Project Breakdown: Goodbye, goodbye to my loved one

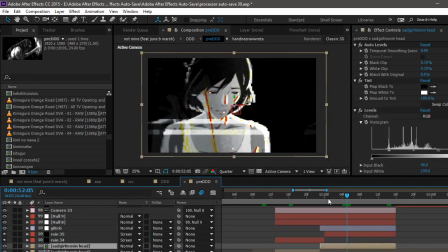(17:10)
as an adjustment layer, and the other one to the main mask, so that the adjustment layer will also take into account the stars, because if I don't do the main one, it looks, you see, simple, very unsatisfying.
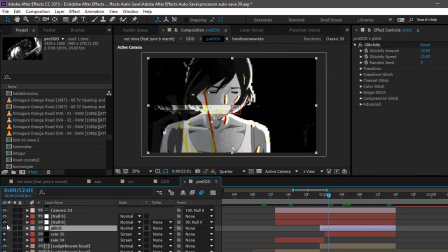(17:26)
Okay, so I added this one to this one, and if you I don't add the glitch on the adjustment, you only get that.
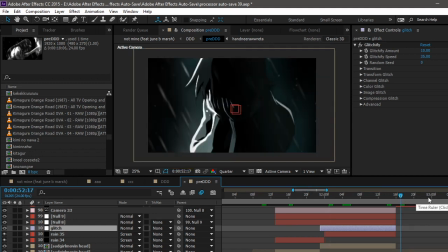(17:33)
So there you go, double glitchify. The glow is just glow, you see?
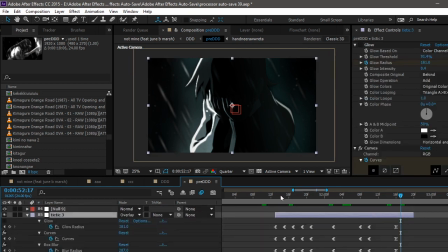(17:41)
This is the tick tick tick on the other, same, you see? Tick tick tick tick tick tick tick. And sometimes I add these adjustments as overlay or as lighten.
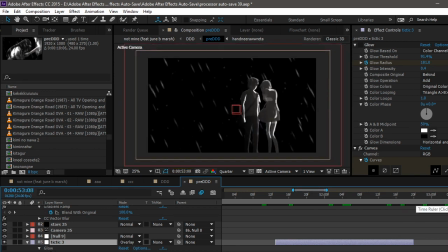(17:52)
And yeah. Lol lol lol lol lol. Oh, this part where the guy disappears is simple also.
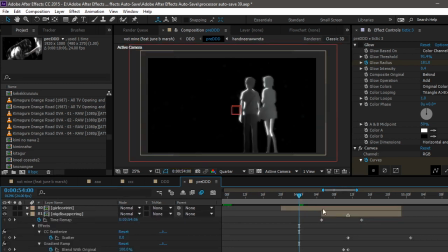(17:59)
It's just, I have the mask of the two guys, of the girl and the boy. And here I have only the mask of the girl, you see? And the boy separated, you see?
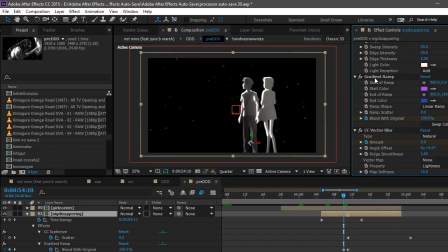(18:18)
And I added radiant CC vector and I think scatter. Where is scatter? Let me show you scatter eyes. This is scatter eyes. There you go. So it just goes boop, boop, boop, boop, and disappears because they are lonely and crying.
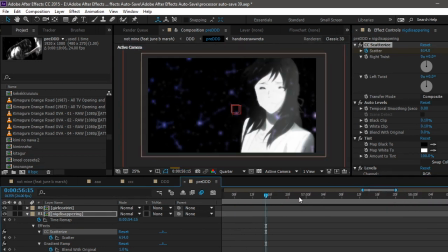(18:36)
That's Kimino Nawa. And that's the other anime.
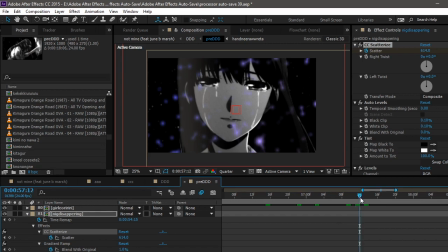(18:43)
This is from Domestic Nakanojo. I show you this. This part of this woman. You see?
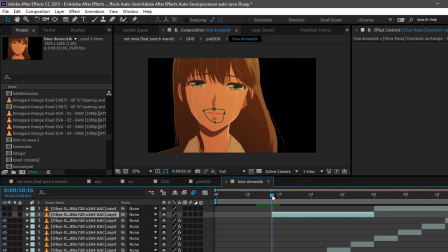(18:54)
I masked the little mouth because she speaks and doesn't shut up. So I had to shut her up with a mask on top. And you don't notice it. You see that? There's nothing there. Okay. See?
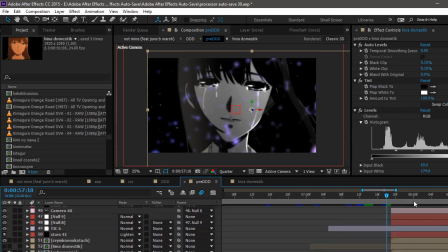(19:15)
Amazing. Secret techniques to shut up. To shut up. Okay.
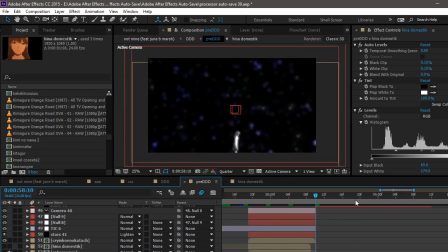(19:21)
This is Kono Katachi, whatever. Same. Oh, the particles.
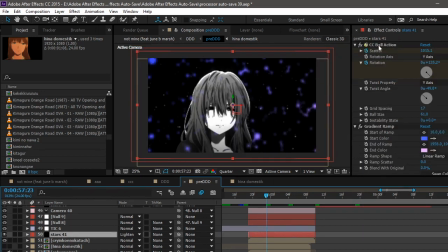(19:26)
These particles are CC ball action, gradient, and a CC vector blur. So the CC vector blur makes it makes it look like weird, you see?
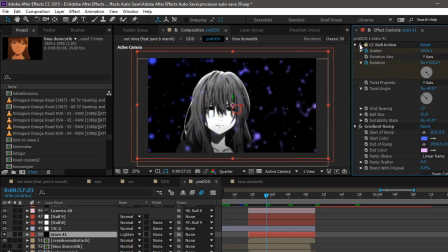(19:41)
And the gradient map is just the color, and the CC ball action is the CC ball action, makes it bubbles floating.
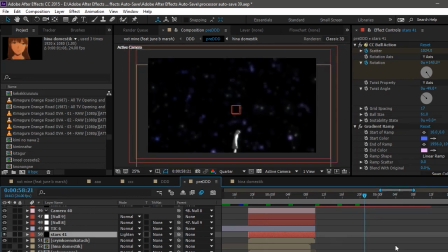(19:50)
And this same. There you go.
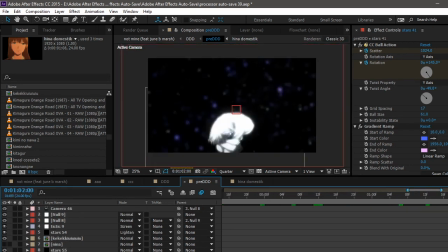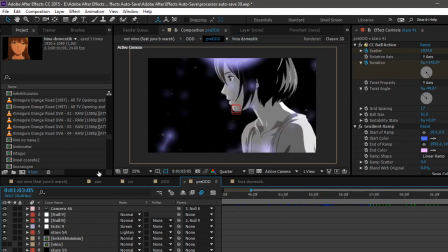(20:04)
Yeah. Now, last part.
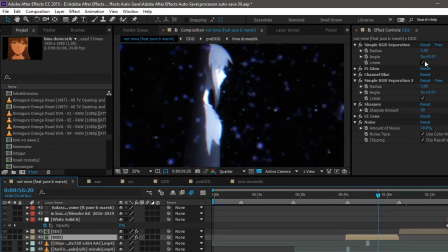(20:09)
Oh, wait, here, inside the main composition, I added noise. I added 10% noise because if I don't add the noise, YouTube makes it weird. It makes it sharp.
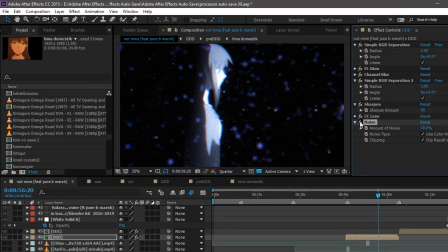(20:27)
The lights doesn't blend the light, the no, it's like the light colors don't blend if you don't add the noise. Even though here you see all the noise here, but when in the render version there's almost no noise.
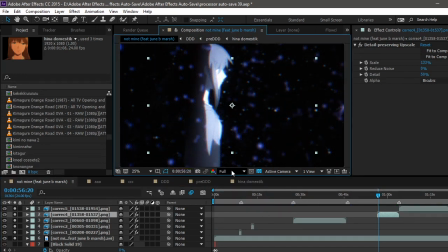(20:42)
Let me see. You see? And in YouTube you can't even really see it. So there's that. And the last part. This was short.
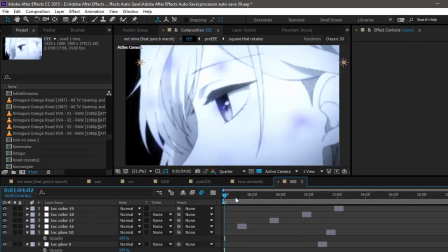(20:54)
Amazing. I just made the
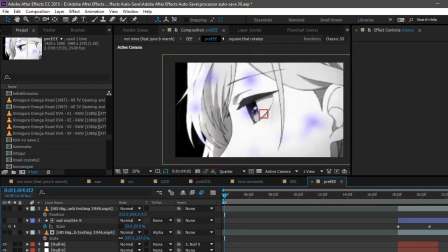the bubbles thing with 3D vector blur and whatever gradient and CC ball action to start disappearing.